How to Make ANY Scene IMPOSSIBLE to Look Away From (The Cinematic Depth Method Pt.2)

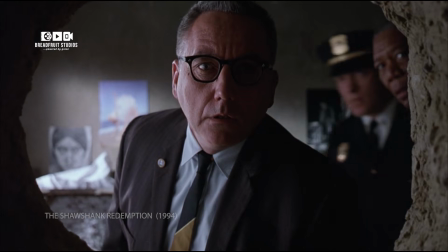[8:14]
But if the world around your subject feels hollow, that breath won't last long.
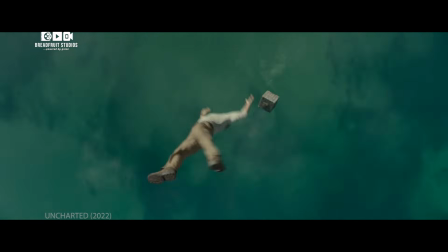[8:19]
Because depth isn't just crafted in the air, it's anchored in the space itself.
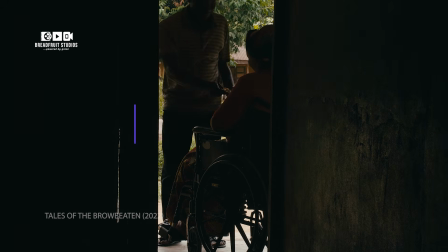[8:25]
So, let's talk about how to create cinematic depth just by using set design and your environment.
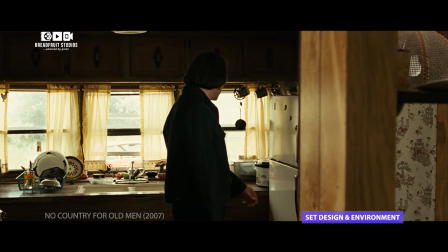[8:31]
Because your location is more than a place, it's a storytelling tool. Most new filmmakers try to keep spaces neat and minimal.
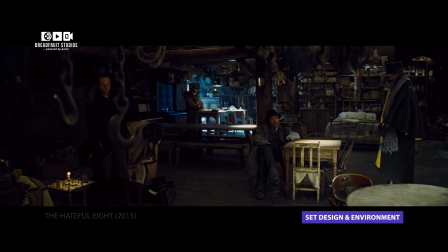[8:40]
But clutter, when used intentionally, can create layers of depth.
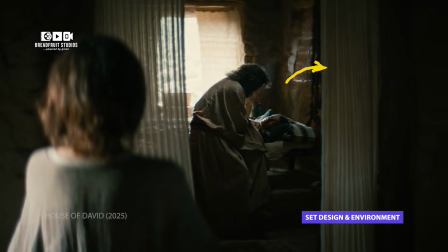[8:44]
A shelf in the foreground, a curtain in the midground, a softly lit wall in the background.
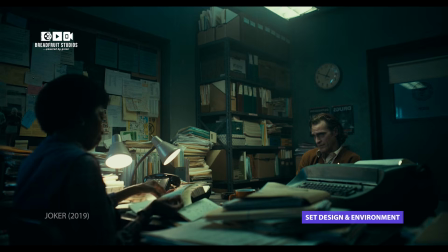[8:50]
Suddenly, the shot feels full, textured, and lived in.
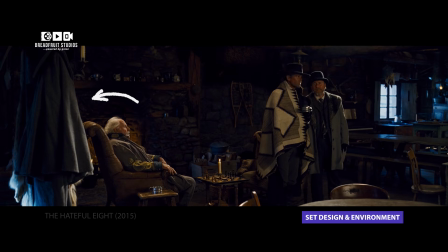[8:55]
Even simple props, like stacks of books, hanging coats, or desk lamps, can help divide the frame into visual planes.
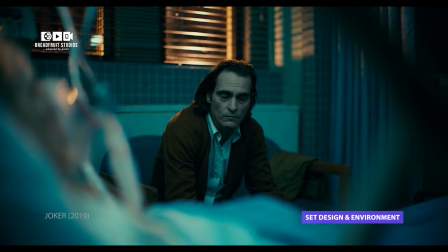[9:03]
So, don't be afraid of mess if it's motivated.
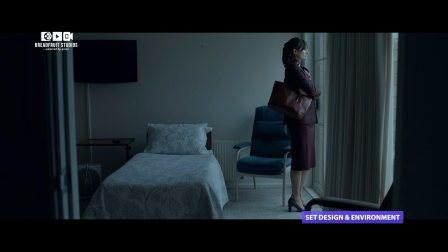[9:07]
On the flip side, clean spaces also tell a story, especially when paired with composition.
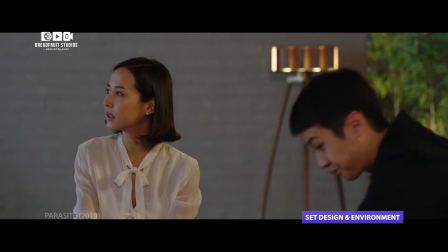[9:14]
Minimalism creates negative space, allowing the subject to pop and visually expressing isolation, quiet, or emotional distance.
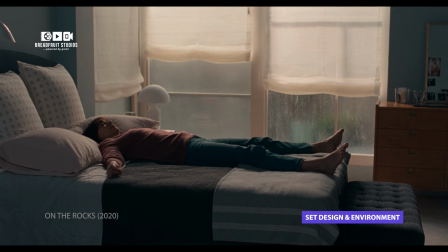[9:24]
Directors like Sofia Coppola use sparse environments to frame characters in emotional stillness.
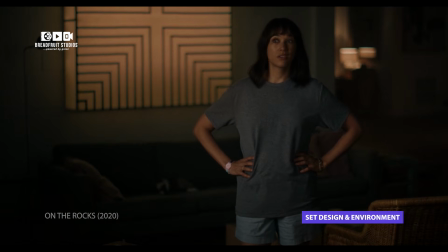[9:30]
In both cases, the rule is this: everything in the frame either adds depth or takes it away.
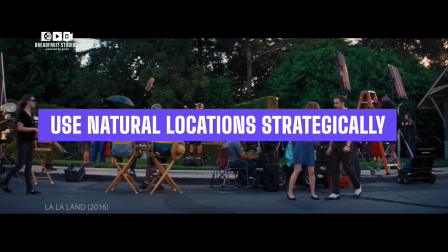[9:38]
We don't always have sets. We shoot in real homes, alleyways, or whatever we can find.
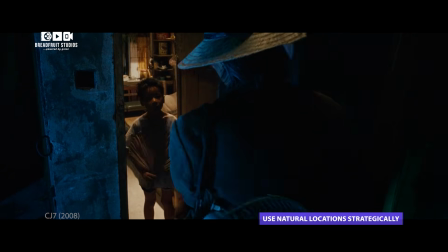[9:44]
But natural locations, when chosen well, offer built-in depth.
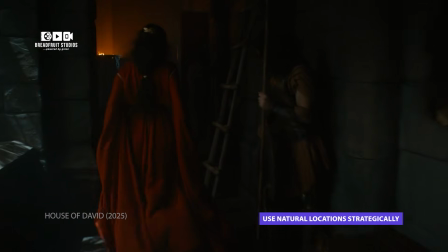[9:49]
So look for spaces with structure, hallways that stretch back into the frame, doorways that create visual frames within frames,
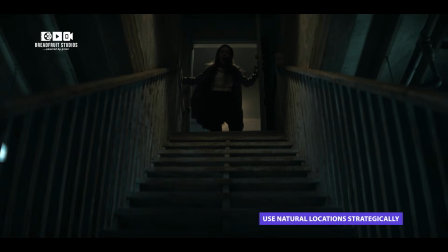[9:58]
columns, stairs, and archways that divide space.
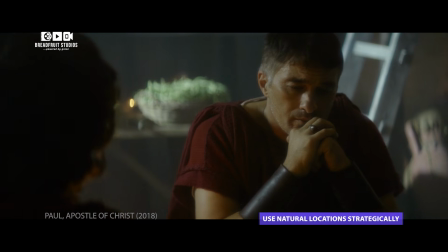[10:02]
In Paul, Apostle of Christ, director Andrew Hyatt and cinematographer Gerardo Madrazo used
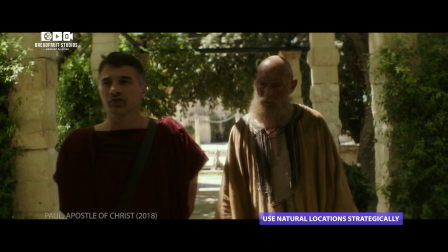[10:08]
ancient Roman architecture to bring the past to life and to build natural depth into their shots.
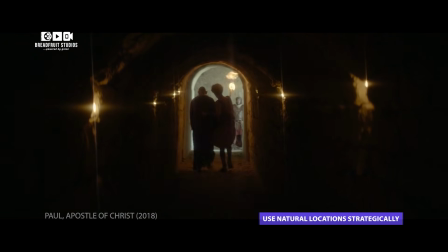[10:15]
Long corridors in stone prisons created vanishing points that pulled the eye inward.
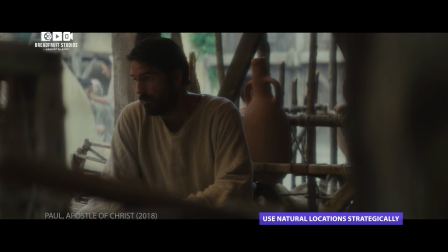[10:21]
Open courtyards surrounded by columns added layers of arches, people, and shadows.
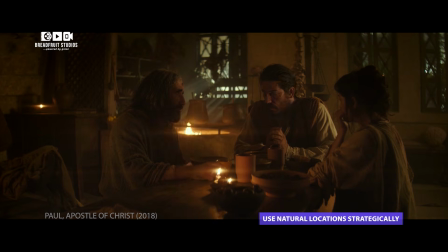[10:27]
Even torchlight flickering in layered rooms created contrast between near and far.
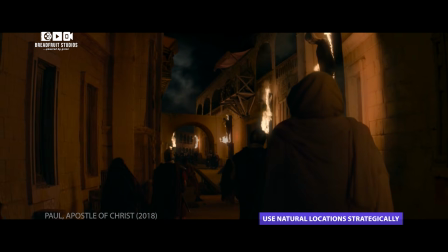[10:33]
It was all about using structure to tell the story, visually and emotionally.
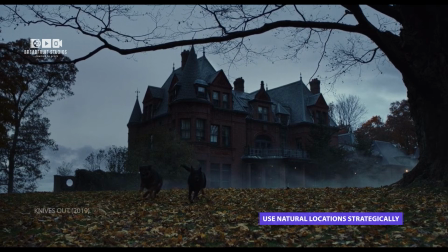[10:38]
In Knives Out, director Rian Johnson turned a single mansion into a masterclass in production design and depth.
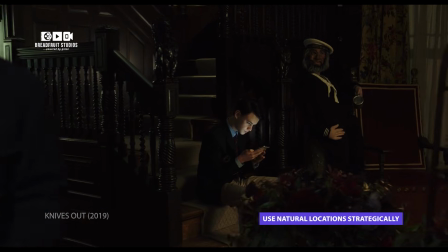[10:46]
The corridors and staircases didn't just look good, they layered the frame.
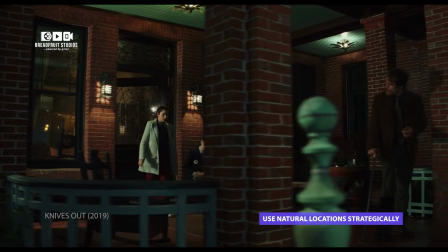[10:51]
Characters walked through doorways, behind pillars, or stood in front of towering bookshelves.
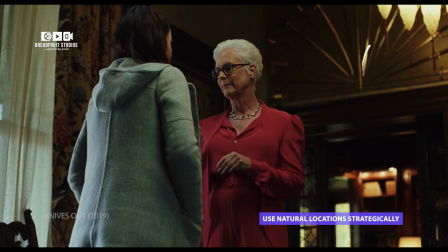[10:57]
Set dressing, from chairs to chandeliers, created planes of visual information,
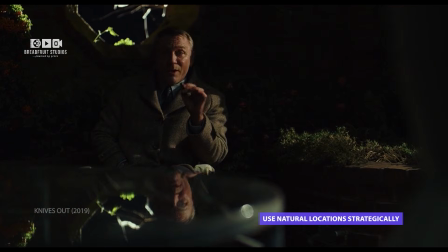[11:02]
giving the audience something to explore in every corner of the frame. Every room felt alive.
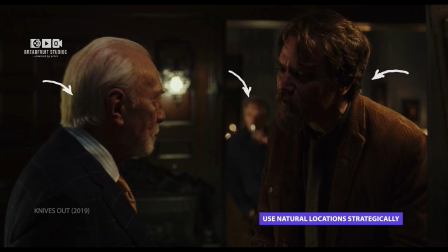[11:09]
Every composition felt intentional. So, your next cinematic location might not be a soundstage.
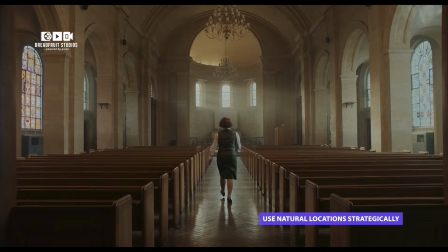[11:15]
It might be your church hallway, a courtyard, or an apartment with structure.
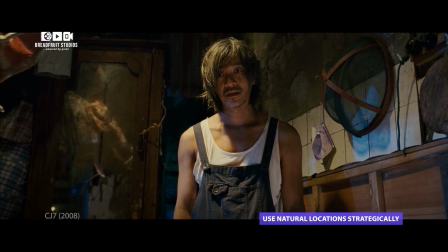[11:19]
You just have to train your eye to see the depth in real places. You don't need a big art department to create cinematic depth.
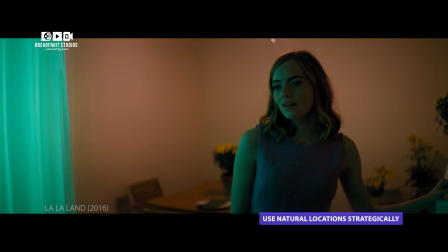[11:27]
Clutter adds texture. Minimalism shapes emotion. And real-world locations, when used right, do half the work for you.
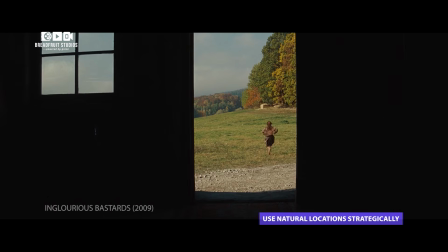[11:36]
Use hallways, doorways, and architectural lines to build natural perspective.
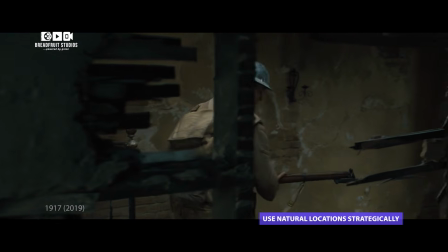[11:42]
And remember, your environment is one of your strongest tools.
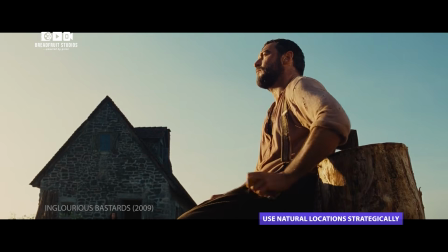[11:46]
Use it well, and your frame stops being a picture and starts becoming a world.
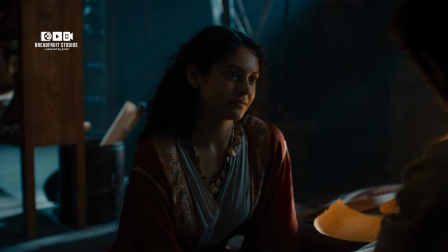[11:52]
And there you have it, lighting that sculpts, color that speaks, and spaces that breathe life into every frame.
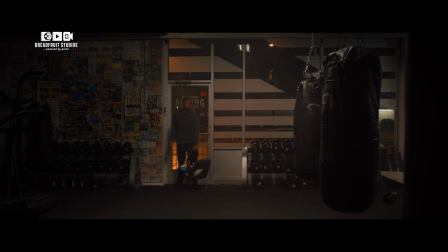[11:59]
If this saved you from another flat, lifeless shot, smash that like button.
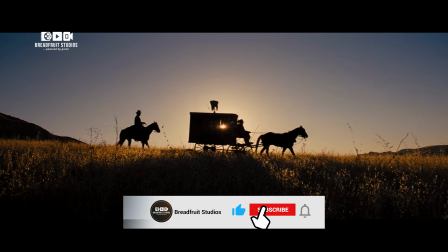[12:04]
It actually helps more filmmakers find these techniques.
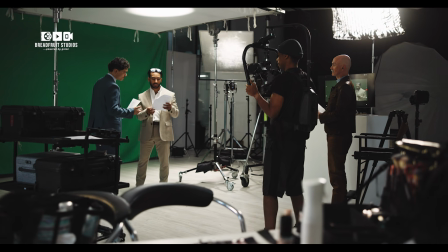[12:08]
Subscribe to Breadfruit Studios if you want to keep leveling up your craft, and ring that bell so you never miss a frame of cinematic gold.
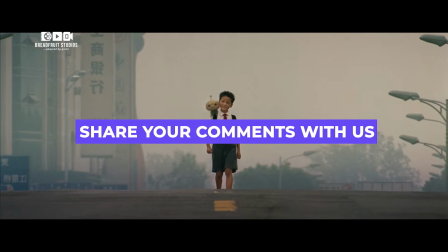[12:16]
Drop a comment and tell us, which technique are you trying first on your next shoot?